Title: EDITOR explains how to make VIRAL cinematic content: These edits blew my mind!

So we had a segment of very high, then we have very slow, then we had very high again, and now we have a piano segment whereby it's really slow before bringing it back in really fast. So they contradict each other, right? So right now, if we imagine it as a curve, we're in the base of that very slow music, and we're going back up to really high music. Fast clips, fast clips. So in that last segment, it's just extremely well shot clips. I don't think there is much strategicness to it. The guy knows how to film. He's very smart about it, but there's nothing mind-blowing being done here.
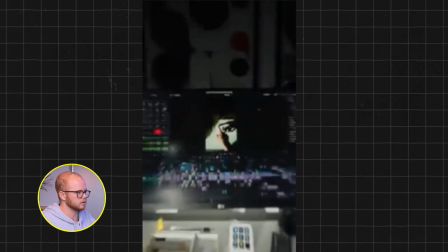(8:45)
Except for maybe that last frame in which he creates a seamless loop, because that's also the first shot, which is genius. That was insane, dude. You inspired me with so many shots. I'm gonna try a couple of them in my own content coming up soon.
On to the next one. More inspiration and less ideas. This is the Art of Creative Direction, Episode 2, Brainstorming Ideas.
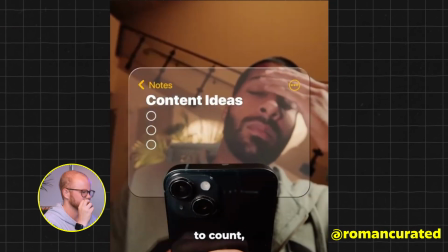(9:07) I've hit the idea wall far too many times to count, but this one hack always gets my mind running again.
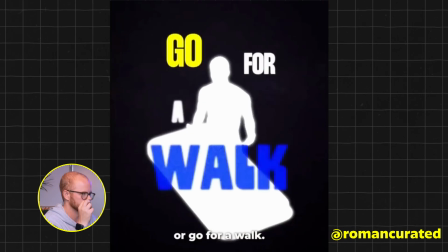(9:13) When I'm in a rut, I don't take a break, scroll, or go for a walk. I break the script and I make something terrible.
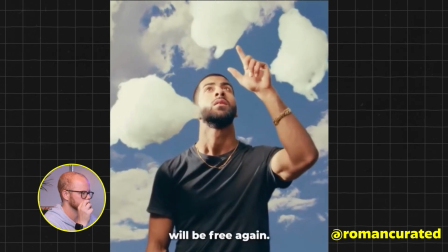(9:19) Because once the pressure of being perfect is gone, your creativity will be free again. So, next time you're stuck, take it easy on yourself.
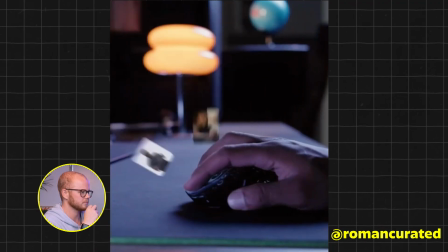(9:27) Your best ideas are only a few bad ones away.
So fucking sick.
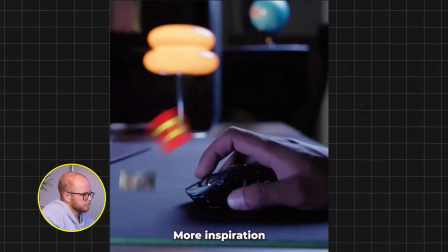(9:33)
I am very inspired. So, this one is surprisingly easy to do.
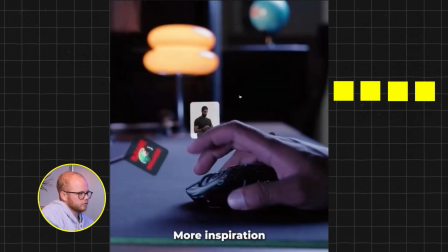(9:40)
So we have, let's say 4 different squares. In essence, you could make these in Canva.
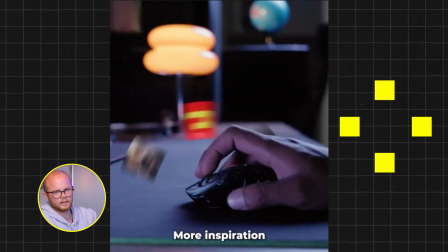(9:46)
You place them in a circle on Canva. You drag that into here onto your mouse click layer, right?
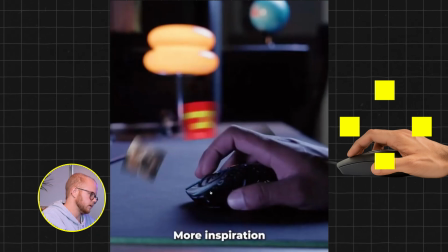(9:50)
Then what you do is you put a crop line here so that it feels like it's coming out of the table. And you have to make sure to put an opacity line here behind the mouse, or you rotoscope your hand out so that that's on front. You can also do it that way, whatever you like. And then the crop line here.
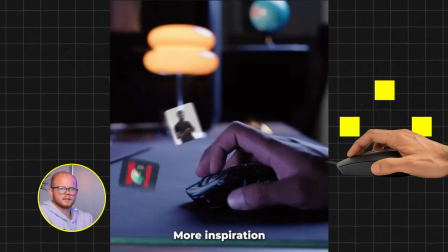(10:09)
And then you basically create a rotation on your circle that you've created, with it ending at the key picture that you want it to end at, which is obviously this one.
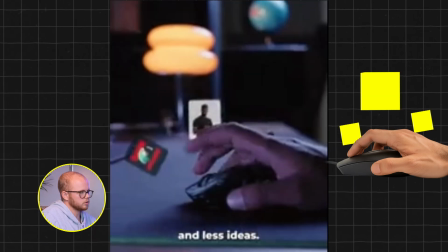(10:21)
And then you just need to make sure you have a high resolution version of it so that when you zoom it in, you transition to this absolutely insane next shot. Okay, my guess is that he uploaded this into some sort of AI tool, let's say ChatGPT, Runway, whatever, uploaded this entire image, and then something along the lines of a prompt that says,
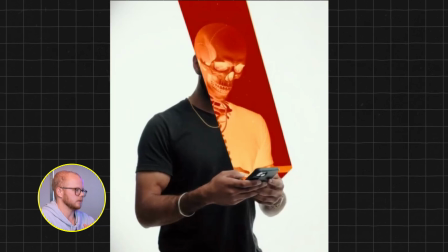(10:43)
make a outline of a red skeleton of this body. Got that, and then the part which makes this sick somehow is having a crop on this so that it's like at this diagonal effect.
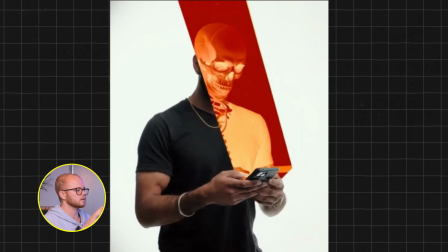(10:57)
Layering in rather than, and it also feels a little like this is coming out of the screen from looking at the phone.
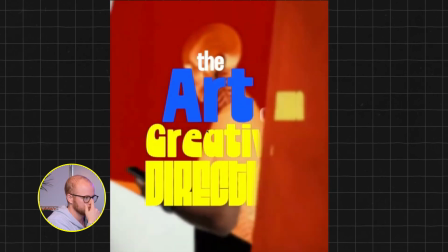(11:04)
Genius.
This is the art of creative direction.
I also love the play with the fonts here. Like, Direction. just, yeah, it's so well done.
Episode 2, brainstorming ideas.
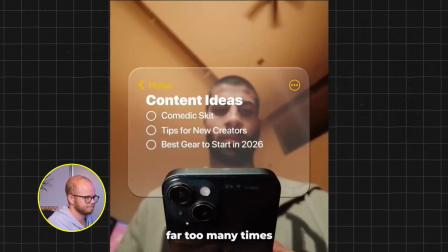(11:17)
I have the Now this idea wall far too many times. this was my favorite.
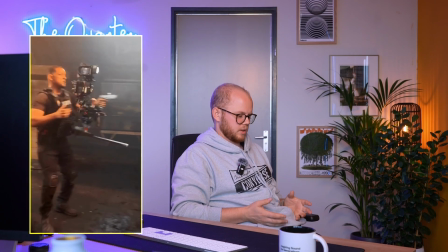(11:24)
So how do you do this? First you need a rig in which the camera is stuck to you so that we're gonna have a fixed shot.
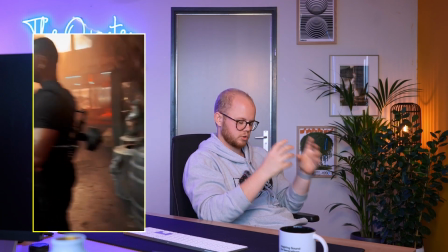(11:32)
You're gonna lock the exposure and the focus, right?
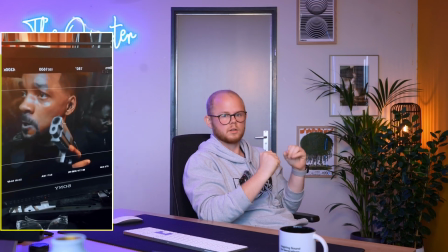(11:35)
So the key is to have it fixed on you, and we're not gonna remove this camera.
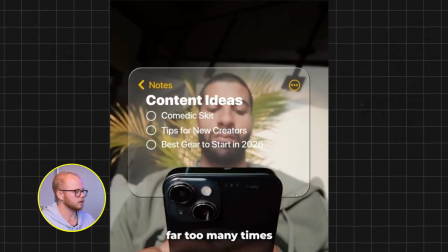(11:41)
We're gonna set ourselves in different settings. This is what's going to show the back of your phone in your face consistently.
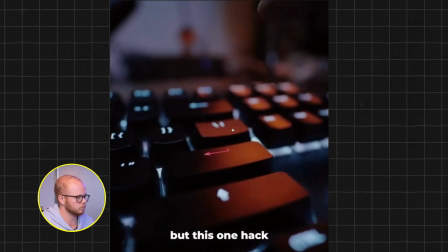(11:49)
We've got a few different We've got a few different shots there.
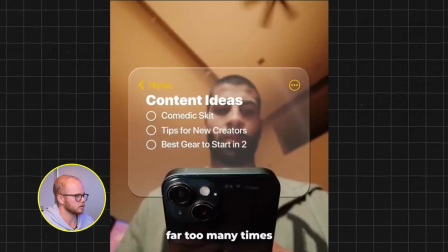(11:54)
Let's see, from where does it start? Yeah, so here, different place, different place, different place, right?
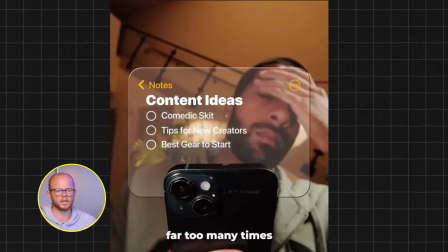(12:00)
So we get the idea. Then we need a screened version of your, or screen recording of your notes with this being typed out. Now you could decide to do this in Canva.